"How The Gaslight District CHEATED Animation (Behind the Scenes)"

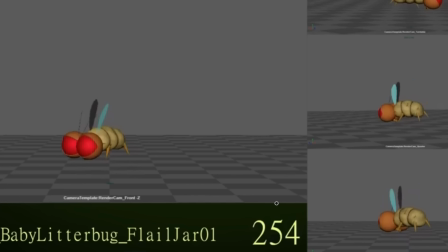499s
It's held for 1 frame, 2 frame, 3 frame. So on this one, this entire loop is on 3s.
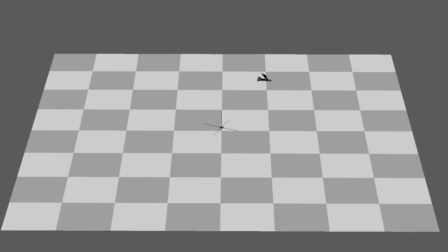506s
I'm not entirely sure if it got used in the final. This was supposed to help crowds with the angel storm. You know, these like swirling angels, which are kind of like vultures, just going around in a circle.
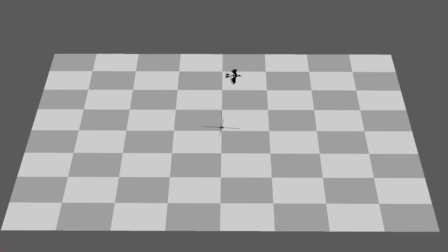520s
So I did a couple variations on that as requested, but I'm not sure if crowds ended up using them. Okay, on to the fun part. Shots animated for the actual episode.
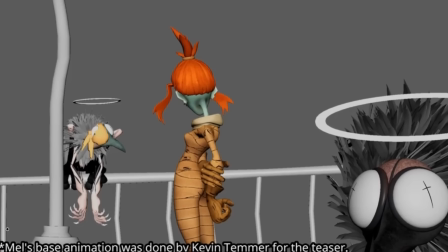531s
This shot was one of the first shots of the entire episode, so it's neat that I got it, but I kind of can't completely take credit for it, just because the showrunner really liked the animation that Kevin Temmer did for the teaser,
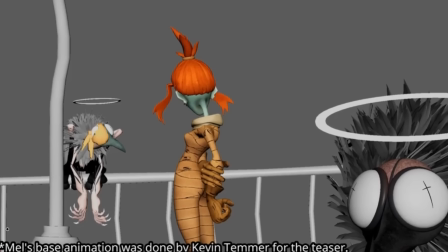546s
so I ended up reusing it. Nick had liked what Kevin had done for the teaser so much that he suggested that we just reuse what Kevin did. So I got the animation from Kevin and I made some tweaks. You know, I made the hair and her scarf move.
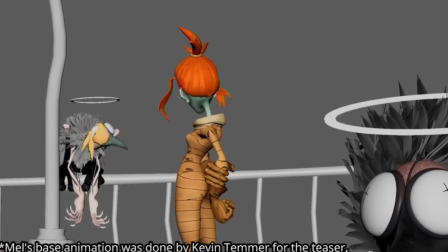564s
But this main part where she grips her arm and looks up, that was done by Kevin.
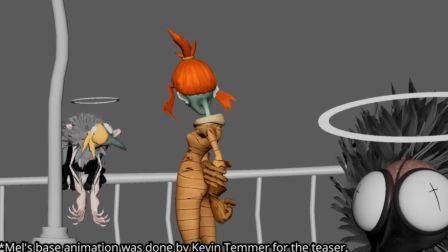572s
The beginning here where she's sort of settling into a pose, that's by me. And the slow turn, I believe, was done by me. The angels, though, here, this one and this one, completely done by me.
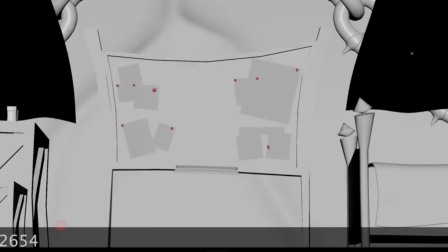587s
On to the next shot.
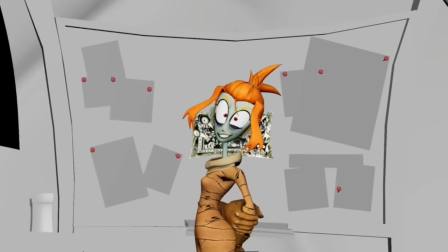589s
A lot of our animations are assigned in what we call an anim set. which means we just get a group of shots next to each other, which helps with the animator noticing any strange continuity errors between shots.
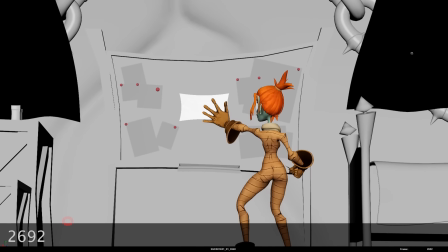602s
So let me play this anim set all the way through.
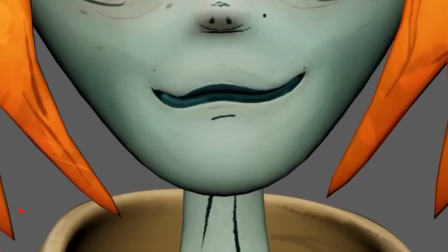607s That is until the prophesized decides to show his face.
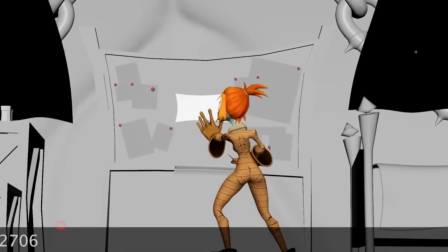614s
We'll break it down by anything interesting I can note. So for this first one, I had fun with Mel running into frame here and hitting this pose.
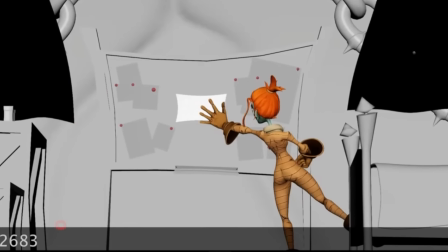622s
I knew the general motion I wanted, and the boards helped inform that a lot, but I wanted to get the body mechanics right, so I made sure to record a little bit of video reference. Now, I don't think I have that video reference anymore.
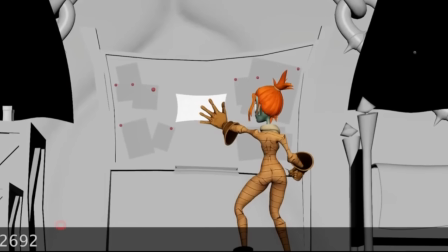637s
I can't find it at the moment, but I do know that the animation differs quite a bit from it. It was just sort of a starting point where I can see what the body might do. I know in my video reference the leg doesn't kick out right here,
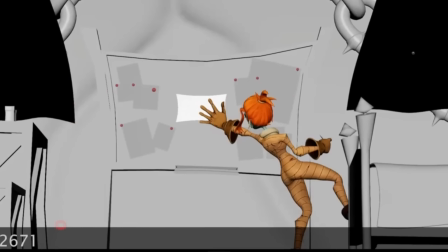652s
but I wanted that because I believe it was in the boards, and I like it from a animation standpoint.
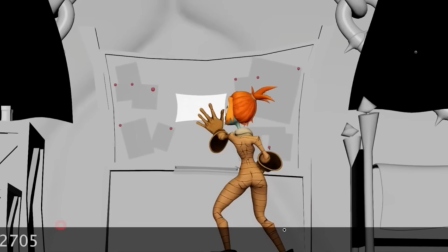659s
It's just fun to have the leg swing out. Now, in animation, there's these things called arcs and spacing and yada yada.
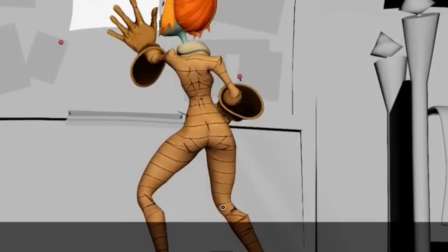667s
There is something that does bother me just ever so slightly.
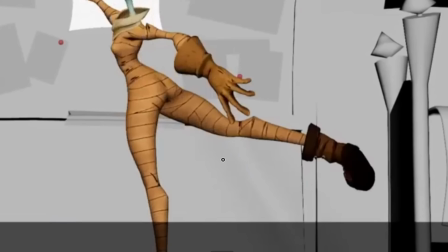671s
If we track the point of the knee here, it goes sort of zigzag in its path that it takes.
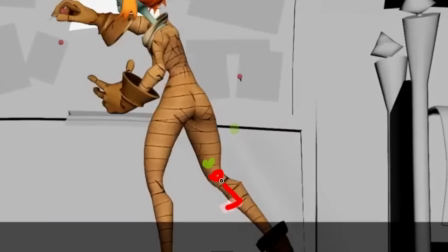679s
It goes do, do, do.
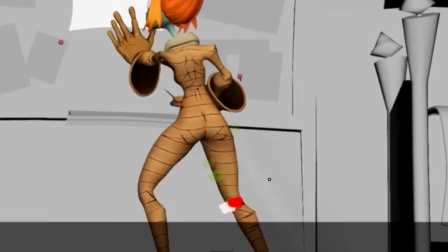682s
I would have preferred that it goes out here and continues along this sort of arc, if possible.
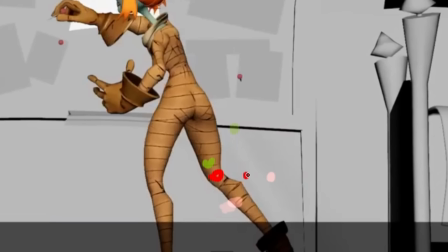690s
Like, let's see, like, yeah, maybe the leg can be brought out here,
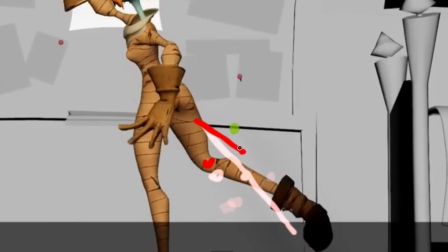697s
and then try and just keep making our way towards this point.
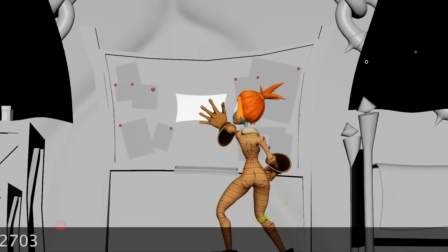702s
And if for any animators watching this, I would encourage you to track your arcs and spacing.
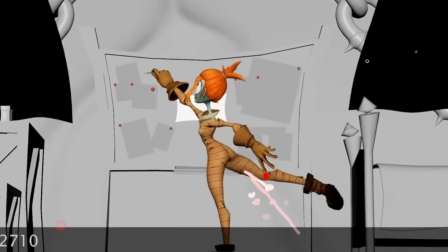708s
If anything looks off in your animation, it usually, a lot of the time, in my opinion, comes down to any weird arcs going on or some weird spacing.
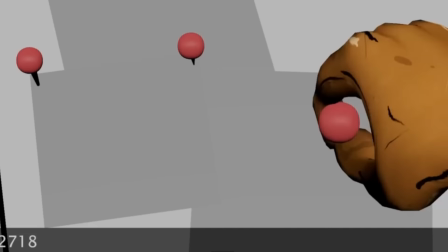719s
For these sequence of shots where Mel is dragging this pin across the screen,
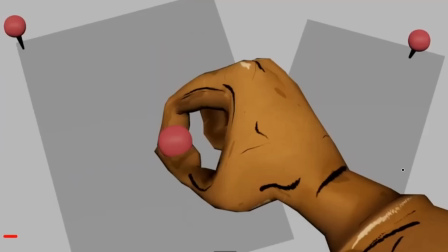725s
for a good amount of these, because I'd like looked at my hand and the hand sort of more or less stayed in the same pose, which made it look like an image just kind of going across the screen, which is like, it looks weird, but it's what happens, I think, realistically.
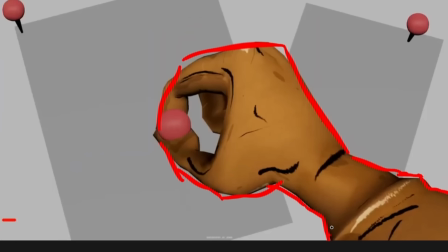741s
But we're not here to do realistic, right?